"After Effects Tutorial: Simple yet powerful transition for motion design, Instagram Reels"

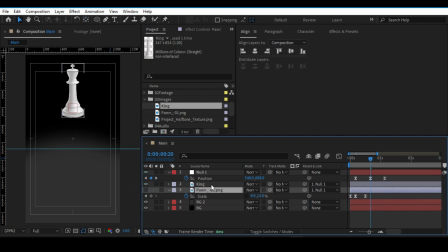245s
Now I'm going to turn on the king layer and turn off the pawn layer, and I'm going to drop the keyframes, and then I'm going to adjust the scale. But before that, I'm going to change the anchor point and then bring it at the bottom.
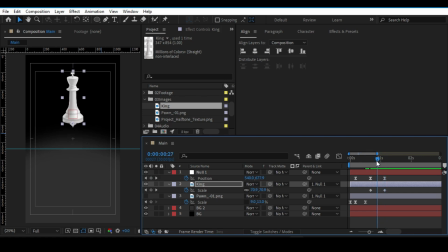263s
Okay. So now I'm going to bring the king at the bottom. And then I'm just making sure that the king and pawn are both at the same size when it's starting, when the transition is starting.
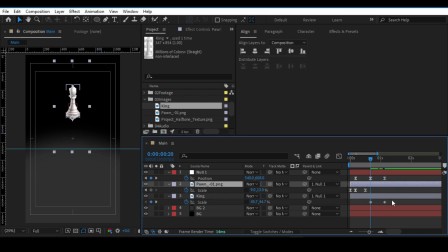281s
Okay. And so we have something that looks like this. So I'm going to go to keyframe assistant and then easy ease.
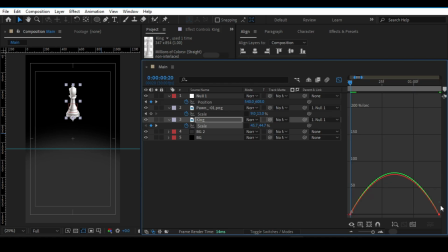288s
Then I'm going to go into the graph editor, and then I'm going to make sure that the continuous is checked in. You can open that menu by double clicking on the keyframe in the graph editor. Okay, and make sure that your graph looks like this.
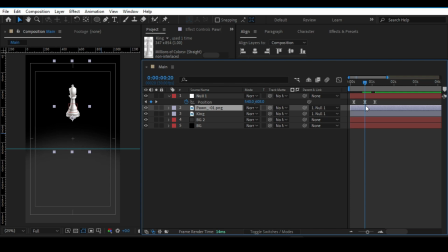307s
Now I'm going to trim the layers by pressing this shortcut. So this process is basically a trial and error. Okay, it doesn't work the first time. You have to try different things. You have to try different timings. You have to try different keyframes, different methods. For no one, this works the first time.
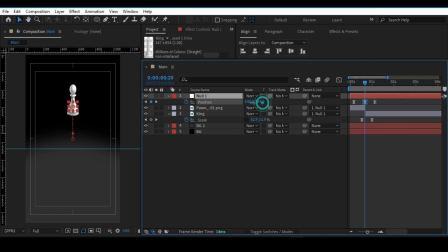323s
Now I'm going to increase the position property because I think, and then I'm going to decrease the scale, the final scale of the king layer.
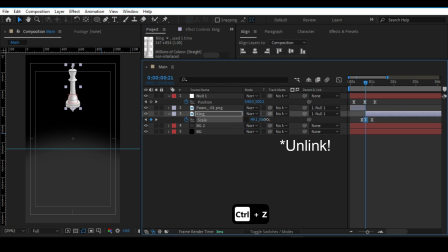336s
Okay, now I'm going to uncheck it and I'm going to drop another keyframe to exaggerate the transition that is going on here. So we have some animation like this. Now I'm going to go into graph editor and then I'm going to make sure that the graph looks like this.
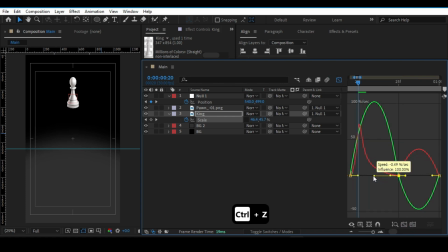Okay, now I'm going to go back to the layers and see how it looks.
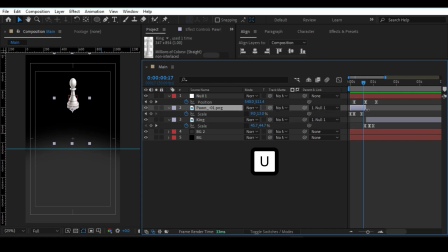373s
Now I'm going to press U to bring up the keyframes on the pawn and then I'm going to adjust it and it looks something like this. Like I said, this is a trial and error process.
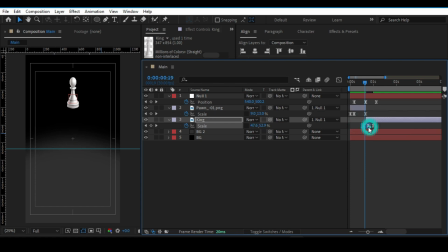388s
This isn't set in stone, so you have to move things around to get the timing right, to get the effect right sometimes, okay? Especially when you're dealing with animation like this, okay? Now I'm going to go back into the graph editor and then I'm going to adjust the handle like this until my graph looks something like this, okay?
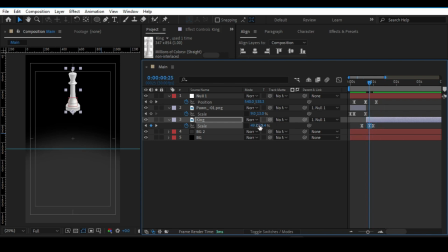412s
Now I'm going to adjust the scale for this and I'm going to exaggerate even further so that it looks natural but also like really fluid. Okay, I'm going to adjust the keyframes.
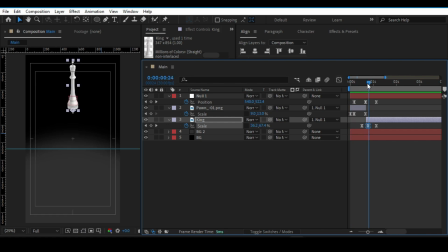427s
And so we have an animation like this. Now I'm going to expand this layers and then cut this layer. Okay, so we have some animation like this. Now I'm going to go into the graph editor and then I'm going to change this graph because I want this animation to be really quick.
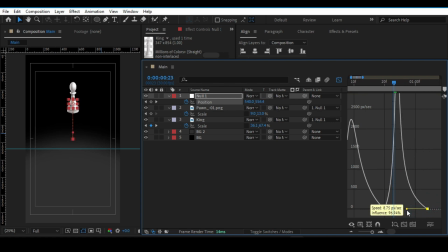445s
Okay, it has to be, it's a drop, right? So it has to be really quick and it should appear as if the object has a heavy weight. Okay, and so I'm going to just adjust the scale of the pawn
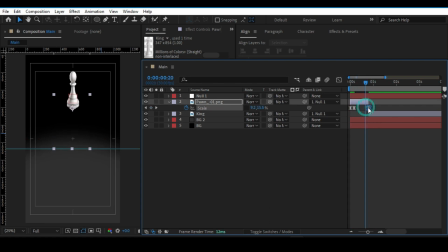461s
and then I'm going to place it at the end. Okay, and so we have any animation like this. Now I'm going to play around with the timing of it until I get what I like. Okay,
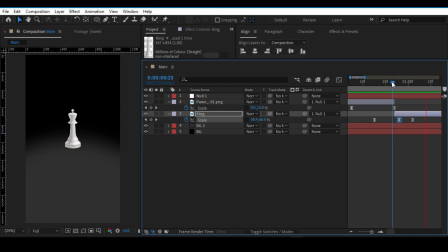so like I already said, this is basically a trial and error process.